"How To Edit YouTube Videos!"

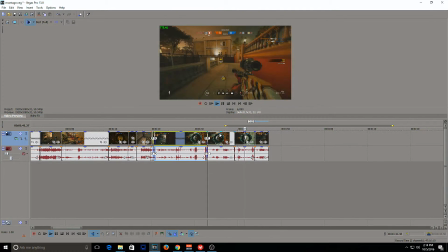Let's speed it up
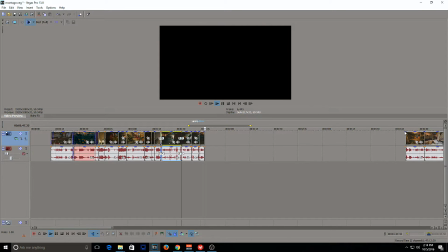and finish it off. Alright, so dragging our next clip.
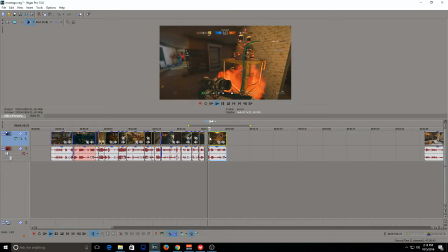This is alright.
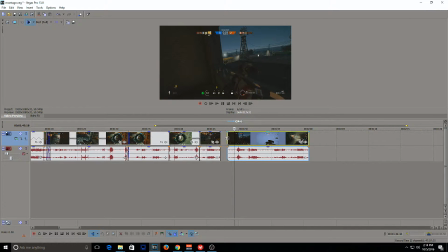So we'll zoom in, elongate it a little bit so we can get that overlapping without missing out on any of the good action.
On your right, on your right. They're on it.
Now this clip is all action, so I don't have to worry about editing between it, slowing it down.
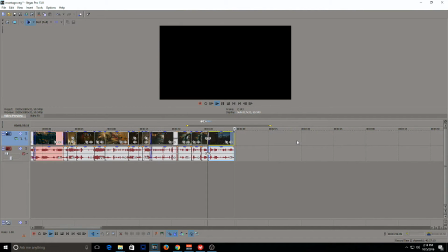It's a quick, short clip, shows a good clutch, so we're good with that.
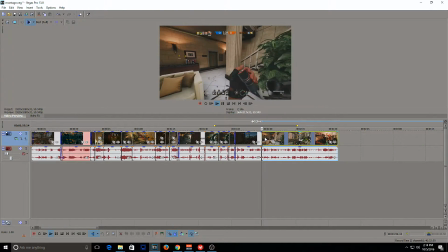Dragging our next clip, see how it starts off. Okay, it's an ash rush. Do a transition.
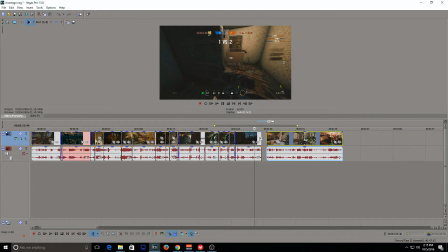Oh, okay, so we over clipped on that one too much, so we'll make it longer. Shows the kill. We get the transition. Now this whole clip here seems it's good,
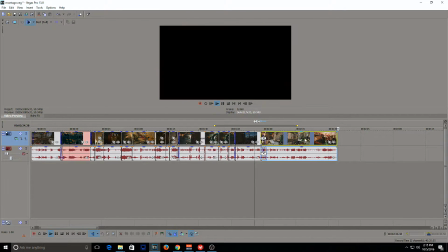but it's not necessarily going to pair with the rest of my video because it seems just a little bit slower compared to everything else.
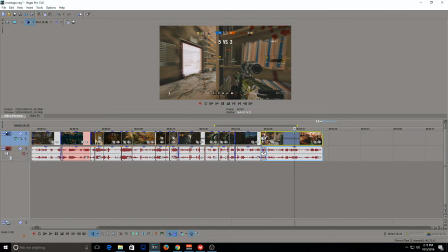So I'm just going to actually make this entire video a little bit quicker. Instead of editing out just my kills, since it's just a fast-paced video to begin with, it's a rush video, I can just speed it up, make it a little bit more interesting. That way it'll still match the flow of the video.
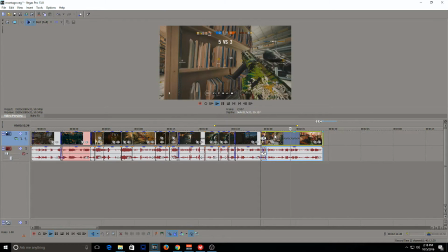I don't have to like kind of cut into it. It's a fast-paced video, just gonna make it a little bit faster. Hopefully it'll match a little bit better with the rest of my footage. So I think that looks a lot better.
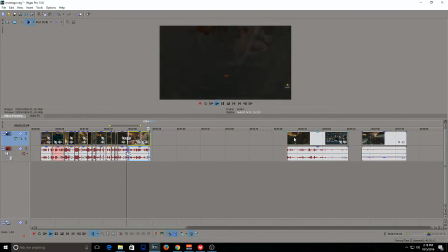That matches with the speed and the style of the montage I'm going for, and we're good to go.
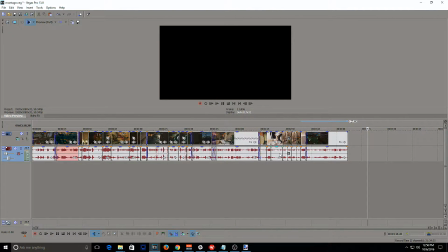Alright, so now we're going to start getting into things a little bit more complicated, stuff that you can actually make the video yours, kind of customize it and adapt it to your YouTube style or the video style that you want to be going for. And the first example of that I'm going to use is,
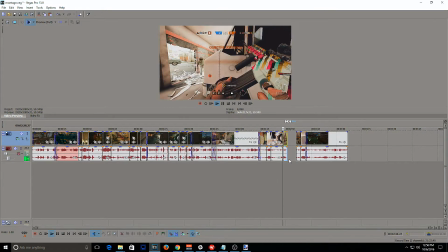for example, here we have our knife in our footage right here, and let's say we want to kind of draw more attention to that.
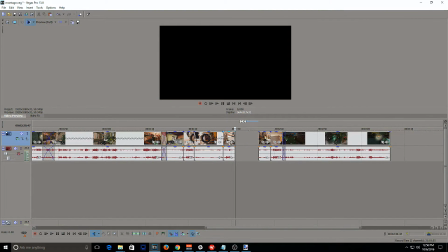We want to spaz it up a little bit more. So one thing that we can do is I separated it from my footage so it's all by itself. Going to right click, we're going to copy that, and then we're going to paste it,
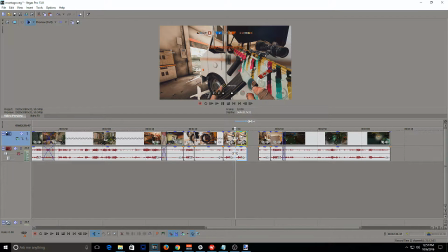and this is going to give us an exact replica of that footage. And now what we can do with this is I'm going to right click it again,
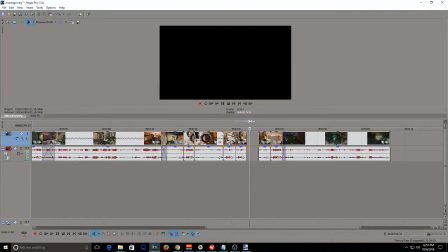and we can reverse that footage. So this will give us our knife.
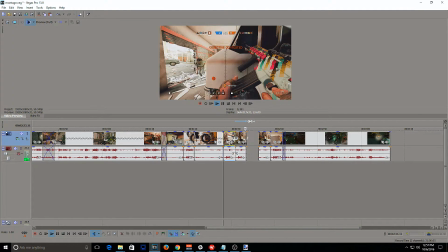It'll stop, reverse for us, and then we can copy and we'll paste again,
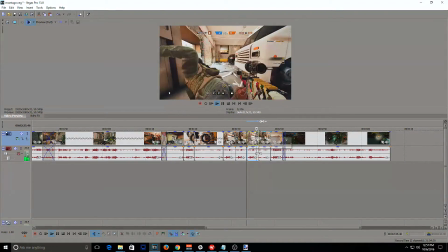and this will finish us off with that last knife, leading us into the rest of that footage there.
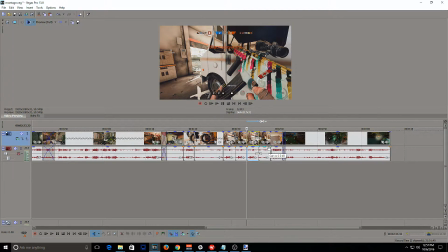So you can work around with little things like that with your speed, reversing, just to make it a little bit more interesting for your footage. Next thing I'm going to show you is if we come over here to the left, we're going to right click on this and we're going to insert a new video track.
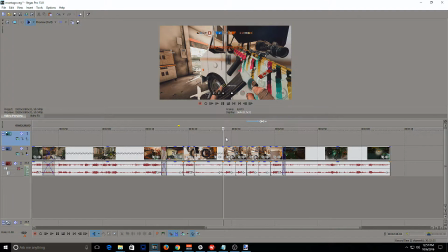And this is going to give us another layer of videos that we can insert images, more videos, or text that will go over top of whatever's below it. So it works the same way as any layers would in any program.
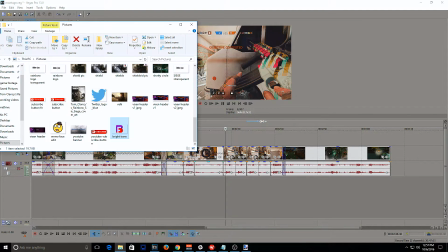So what I'm going to do to demonstrate this is going to go into pictures, going to grab my logo, I'm going to throw it on there.
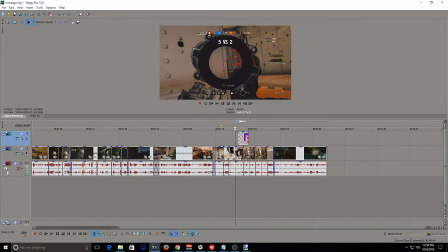As you can see, it's above my footage. And we're going to stretch this out over the entire length of our video. We're going to create a little watermark. Now, we want to edit this. We're going to put it in this top right corner right here.
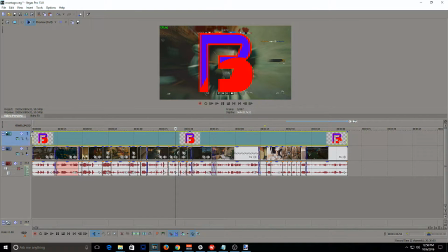In order to do that, you want to make sure you have your little start line,
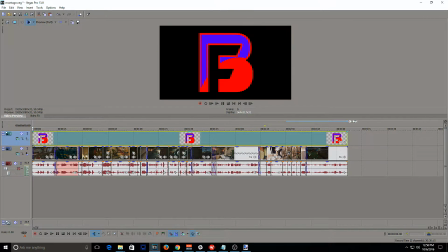your little tab here, to be at the very beginning of your video.
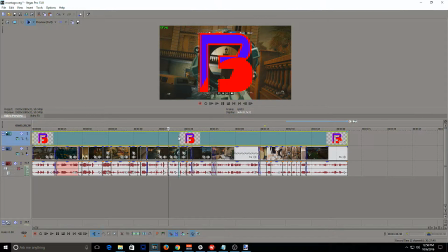If you start by editing it when your tab's halfway through, it'll do a transition. So this first half, it'll be big in the middle of your screen, while it'll transition into moving to the top right over here.
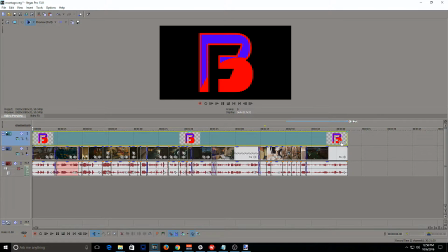So we want it to be small in the right our entire time. Go over to this little tab here, Event Pan Crop.
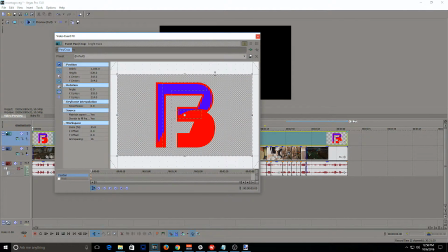It'll bring up this window.